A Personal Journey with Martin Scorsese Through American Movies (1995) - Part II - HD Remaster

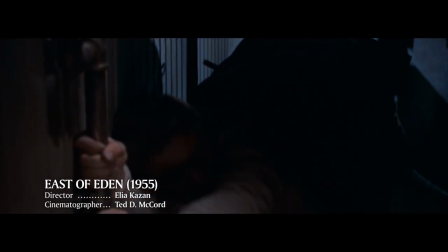Talk to me. Talk to me, please.
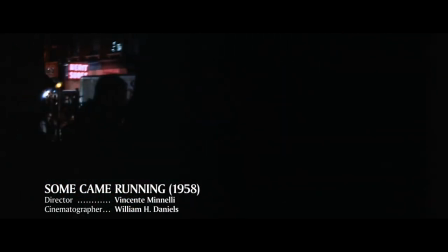Few were as skilled as Vincent Minnelli in using CinemaScope for dramatic effect.
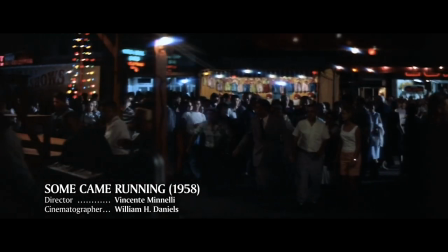Here in the tragic finale of Some Came Running, the actors seemed to blend into their surroundings.
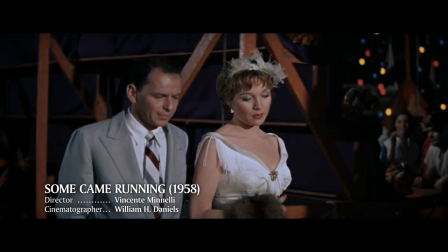I got one of them them grammar books from the library. I got it from that teacher who...
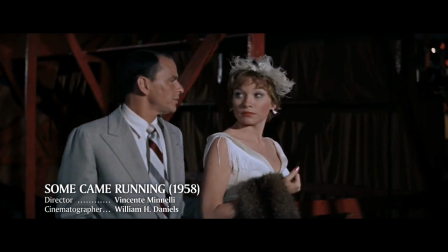Whom is the objective? Whom says so?
The suspense actually derives from their integration into the environment.
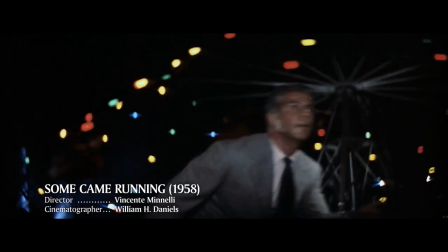You don't know if and when the killer and his unsuspecting prey will come together in the same space.
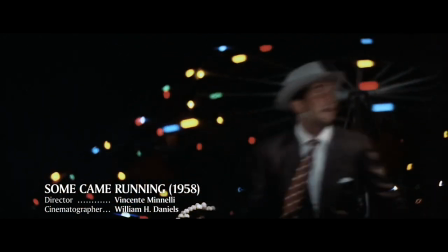CinemaScope allows Minnelli to deploy a more complex and therefore more threatening image.
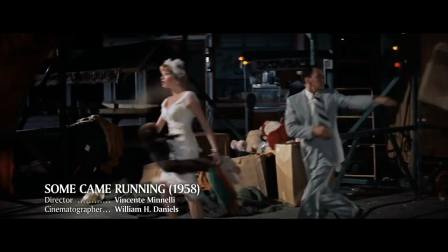The more open the frame, the greater the impression of depth, and the more striking the illusion of reality.
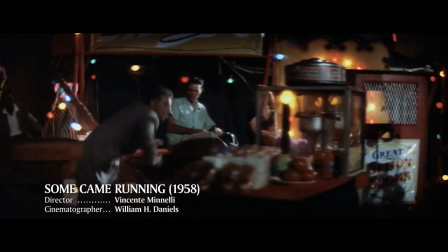We're presented with a vibrant, chaotic canvas, and it's up to us to explore and interpret it.
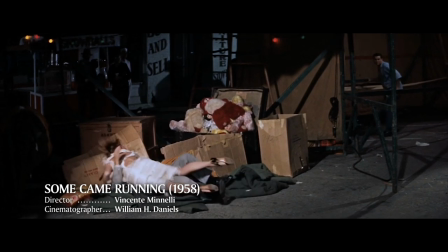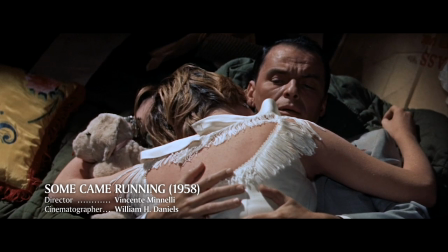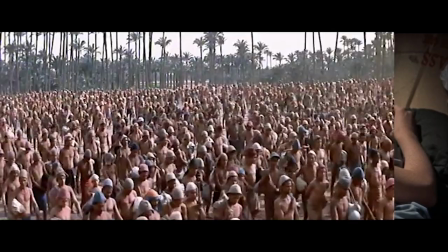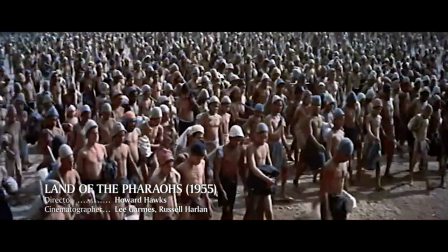The impact of the widescreen was particularly significant on such genres as the Western and the epic.
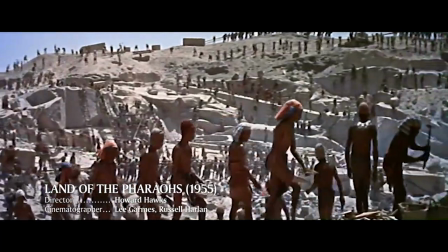When he started Land of the Pharaohs, Howard Hawks was nervous about the new format. He complained, "It's good only for showing great masses in movement.
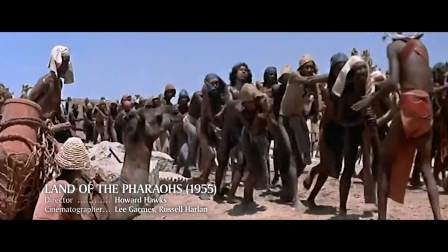It's hard to focus attention, and it's very difficult to edit." However, his approach proved masterful.
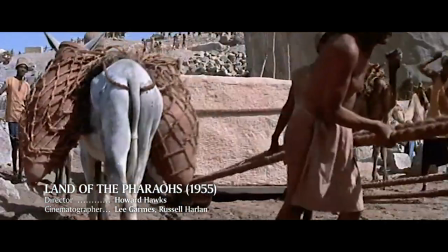3 million of such stones would be needed before the work was done.
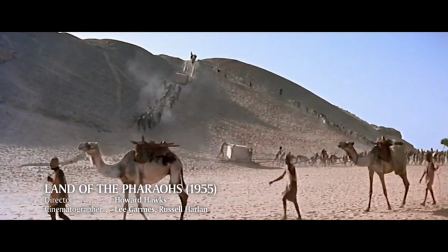3 million stones of an average weight of 5,000 pounds.
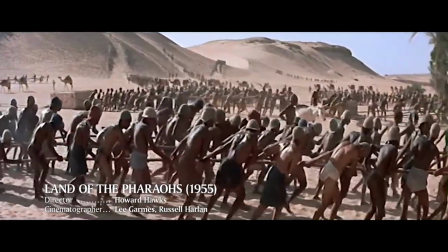Every stone cut precisely to fit into its destined place in the Great Pyramid.
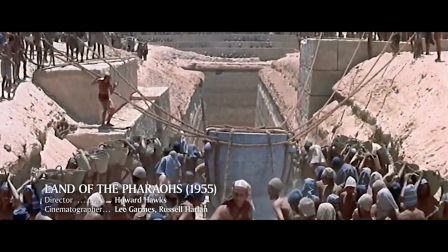It was the composition of the shots that helped us appreciate the human efforts and technical feats that the filmmakers attributed to the pyramid builders.
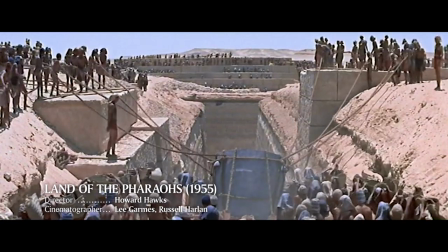What is that stone, Father? That's the sarcophagus of the pharaoh. The stone that will hold his body after death.
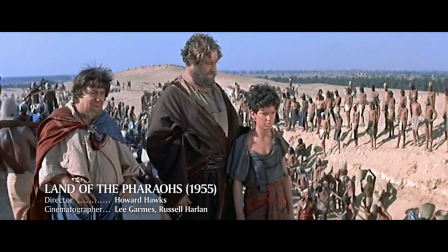Where does it go to? Into a great chamber in the pyramid, but where that is, you must not know.
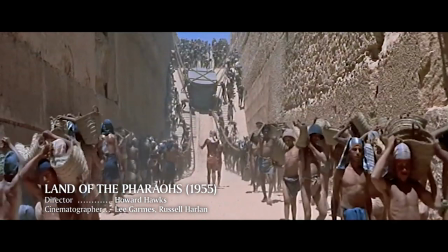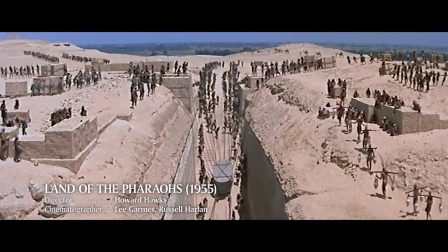This was like a documentary made on location 2,800 years BC. The widescreen gave the sense we were really there.
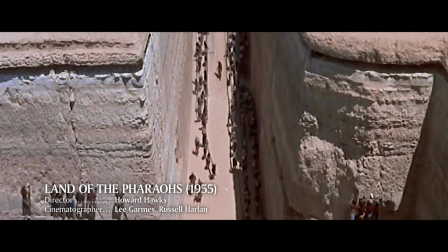This is the way people lived and worked. This is what they believed, endured, and achieved.
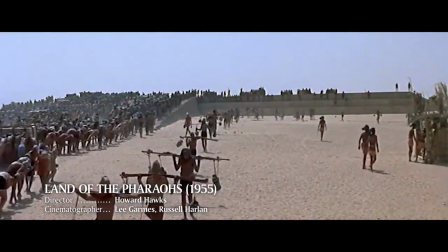I've just shot it the way you see a thing. I shoot straight forward, too. I don't use any camera tricks or anything. Camera usually is eye height, and the audience sees just what we see.
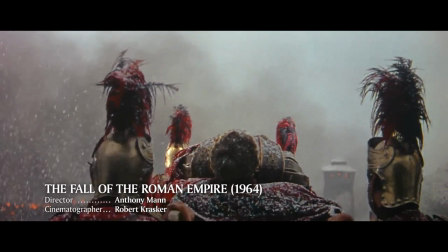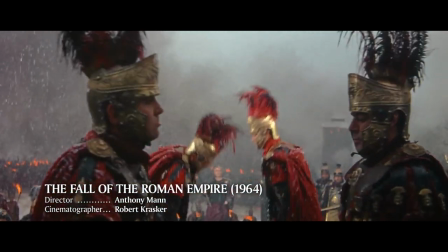Today, a film like The Fall of the Roman Empire has the poignant beauty of a lost art.
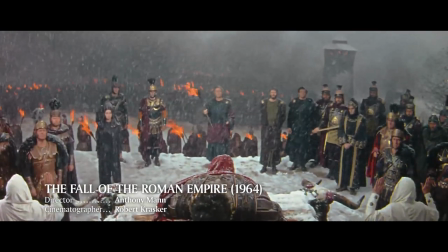Well, this was the autumn of the great American epics. They simply became too expensive to make.
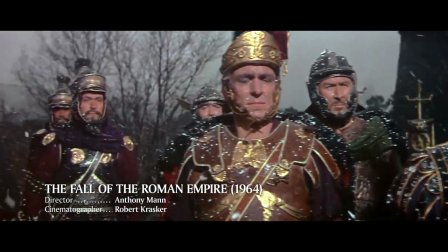Like Howard Hawks, Anthony Mann had been a master of the Western.
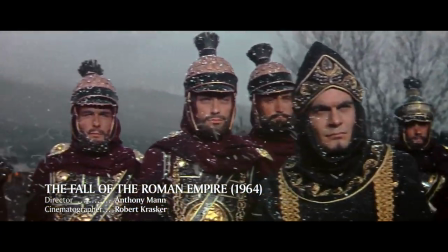The Fall of the Roman Empire offered a multi-layered drama which was as intense as any of the director's Westerns.
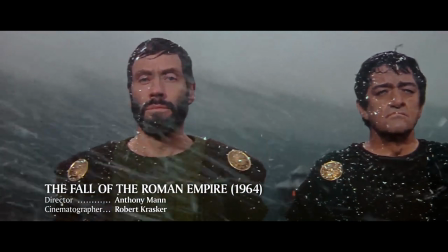His sense of space and dramatic composition has never been more evident.
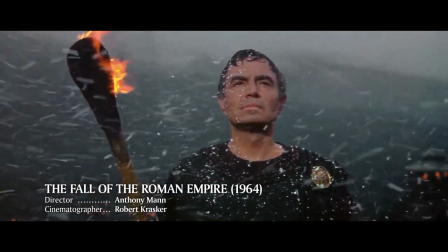Throughout the film, you could hear the gods laugh in the background.
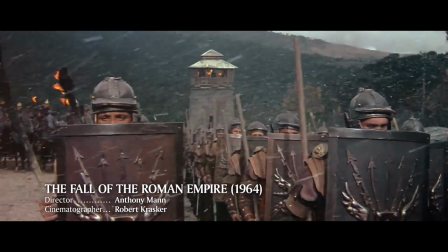The cruel laugh that spelled the doom of all the protagonists and of the Roman Empire.